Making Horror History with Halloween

When it came to choosing the perfect film to discuss for our favorite holiday, we decided to go a little bit of a different route than our typical selections.
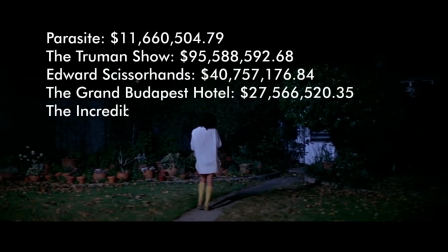Up until now, we've focused on films that have quite healthy budgets. So we thought, why not do something a little different?
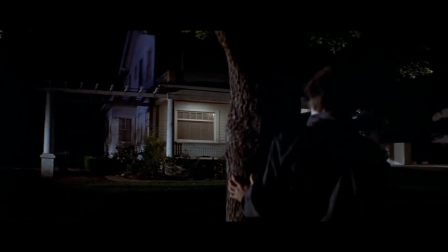And what's a more perfect horror film done on a shoestring budget for just such an occasion?
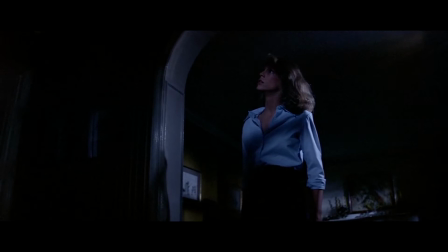Of course, it's John Carpenter's Halloween.
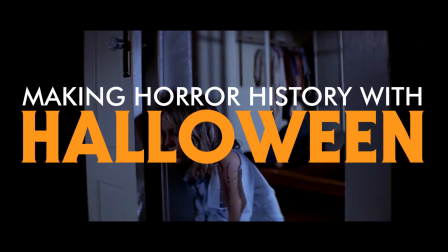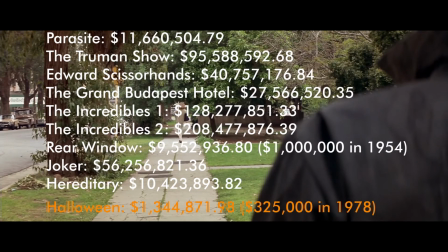It was completed with a budget of around $325,000 in 1978, adjusted here for inflation.
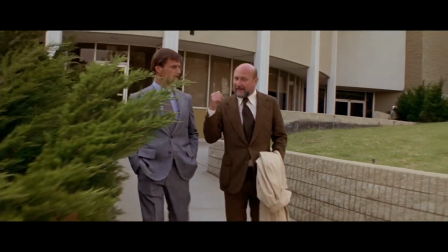And despite that, not only did the cast and crew manage to create an instant horror classic,
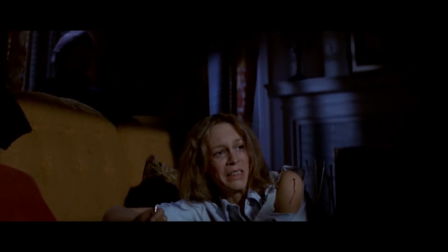but they managed to help to shape the future of the entire genre in terms of the aesthetic, starting with the opening scene of the film. Even without the intro text, we immediately know a few things. Someone is approaching the home, stealthily.
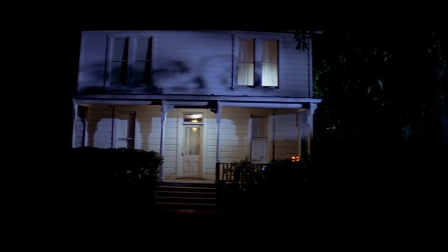Someone who came from behind something, and who's moving very slowly.
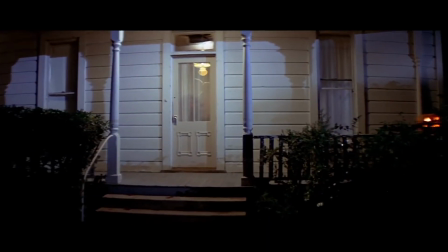We can attribute this shot to the new technology of the time, the Steadicam, which was fast becoming popular.
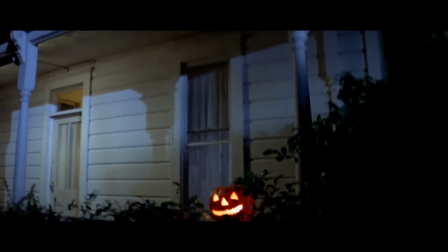Other things that we immediately know is that there likely aren't many people home, as we only see a few lights on. The cool blue light washing the exterior of the home helps to cast soft shadows,
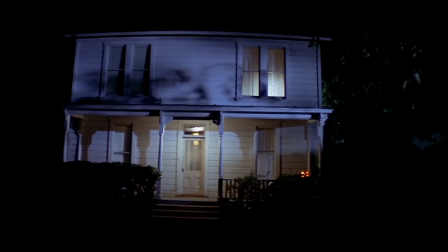like some uncertain darkness stalking toward the safe, warm confines of the interior, which are illuminated with more warm tones.
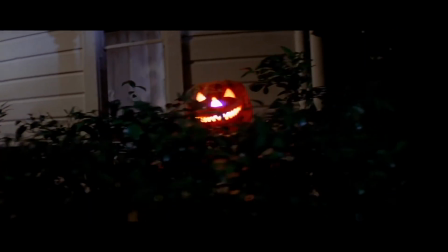Then, of course, the complementing orange jack-o'-lantern would have told us at least that we were near Halloween, even if the intro text hadn't. There's a lot of layering with light and shadow, which carries throughout the movie.
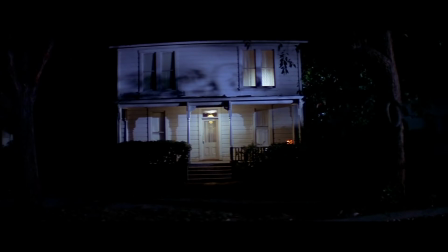You see it in this exterior shot of the front of the house, and even more when Michael peeks through the side window.
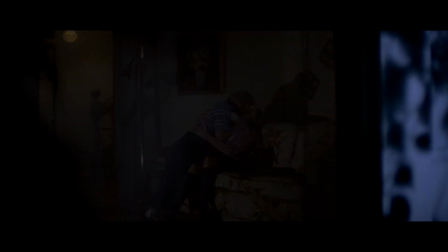Note again the cool light in the right to the foreground with hard shadows, giving way just through the window to warmer light,
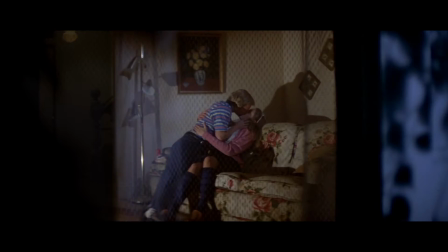a bit more cool light coming from the TV set, bringing a bit of that cold outside world into the safe,
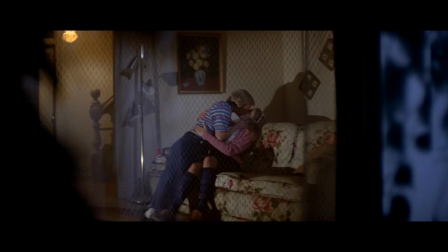warm interior. And then back again further away to the warm light in the foyer.
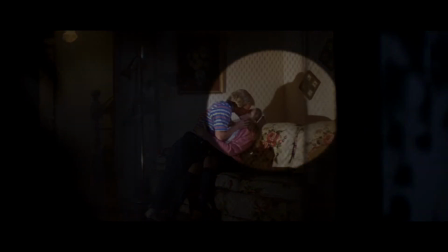The shadows in this scene, which I mentioned are a little harsh, are very cleverly done here, as well as in other parts of the film. You can just watch those and not pay any attention to what the characters are doing, and have a good idea of what's going on. This is telling us to keep an eye on the shadows as the film progresses.
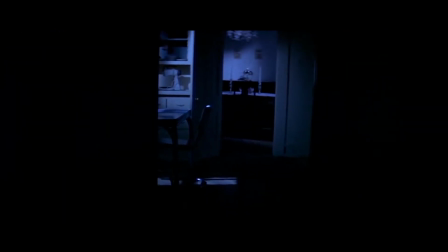That play of cool and warm, harsh and soft shadows, light and dark, continues as Michael makes his way through the house,
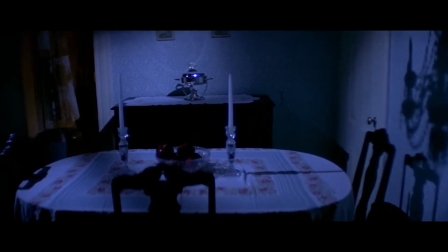keeping us, the viewers, on edge, waiting for what's next. After the murder of his sister is complete, and he's revealed as a child, the tones shift.
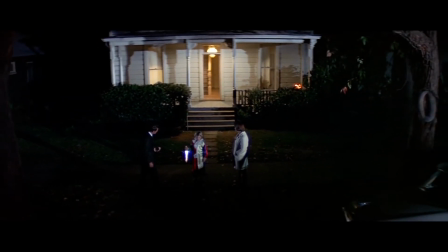The lights are all on in the house, and the entire place is glowing with warmth, almost as if, despite the horrible thing that's happened inside, the threat is now gone.
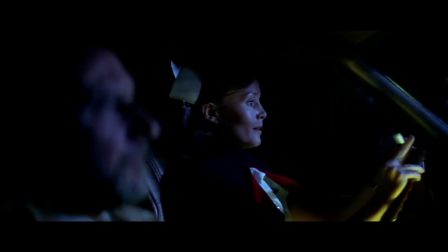These clever lighting and color tactics are used in every single nighttime scene of the film.
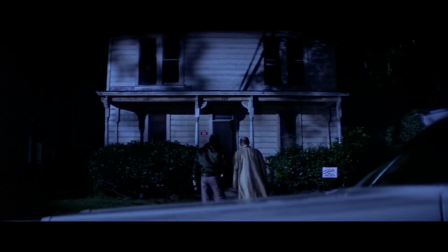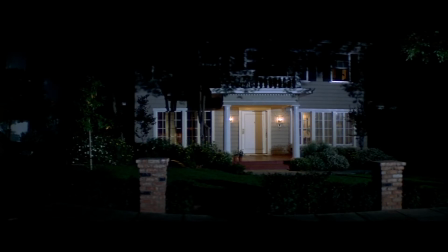One thing that we noticed is that the outside of Tommy Doyle's house, while in shadow and with some blue tint, is not quite as dark, blue, or contrasted as the Wallace house.
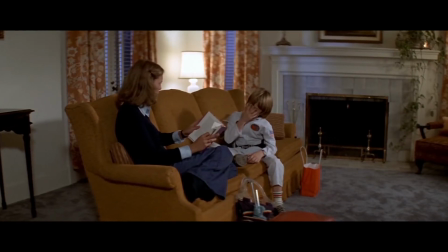For most of the film, the Doyle home is the safe harbor from the horrors occurring across the street.
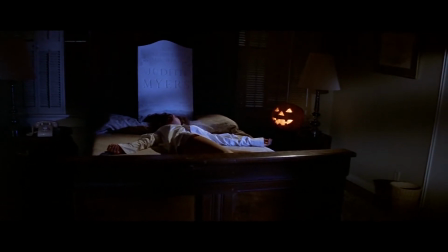Of course, all of that changes after Laurie ventures over to find her friends have been brutally murdered in the darkness of the Wallace house.
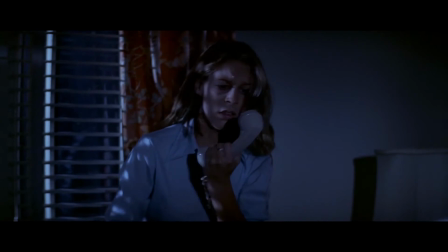The Doyle house becomes unsafe and dark itself, almost as if the evil clinged to her from that moment forward.
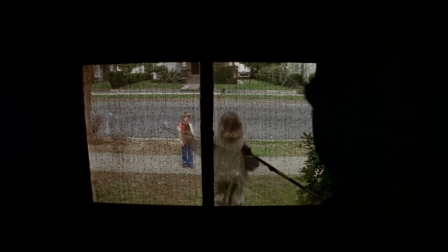As we know from the sequel and other Halloween films, the evil was always following Laurie, Michael Myers' little sister.
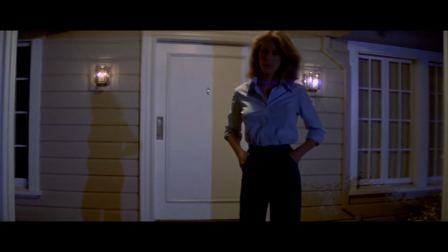But the initial reasoning for her being the one who remained unharmed is that she was more situationally aware.
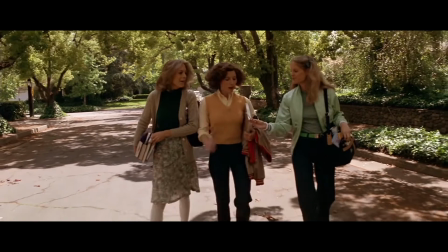While she was part of the group, she was almost a bit of an outsider because she was smart and she took things seriously.
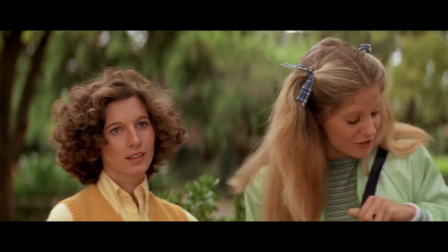I forgot my chemistry book. So who cares? I always forget my chemistry book and my math book and my English book.
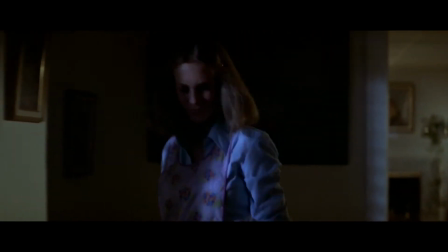This made her more observant, more complicated, and more perceptive to things that were going on around her.
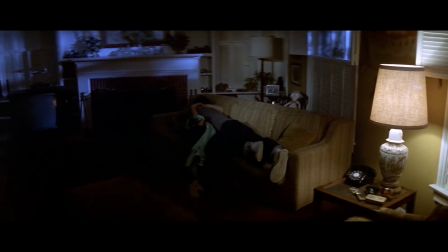The classic horror slasher trope that this film would establish of have sex and you die was not intentional.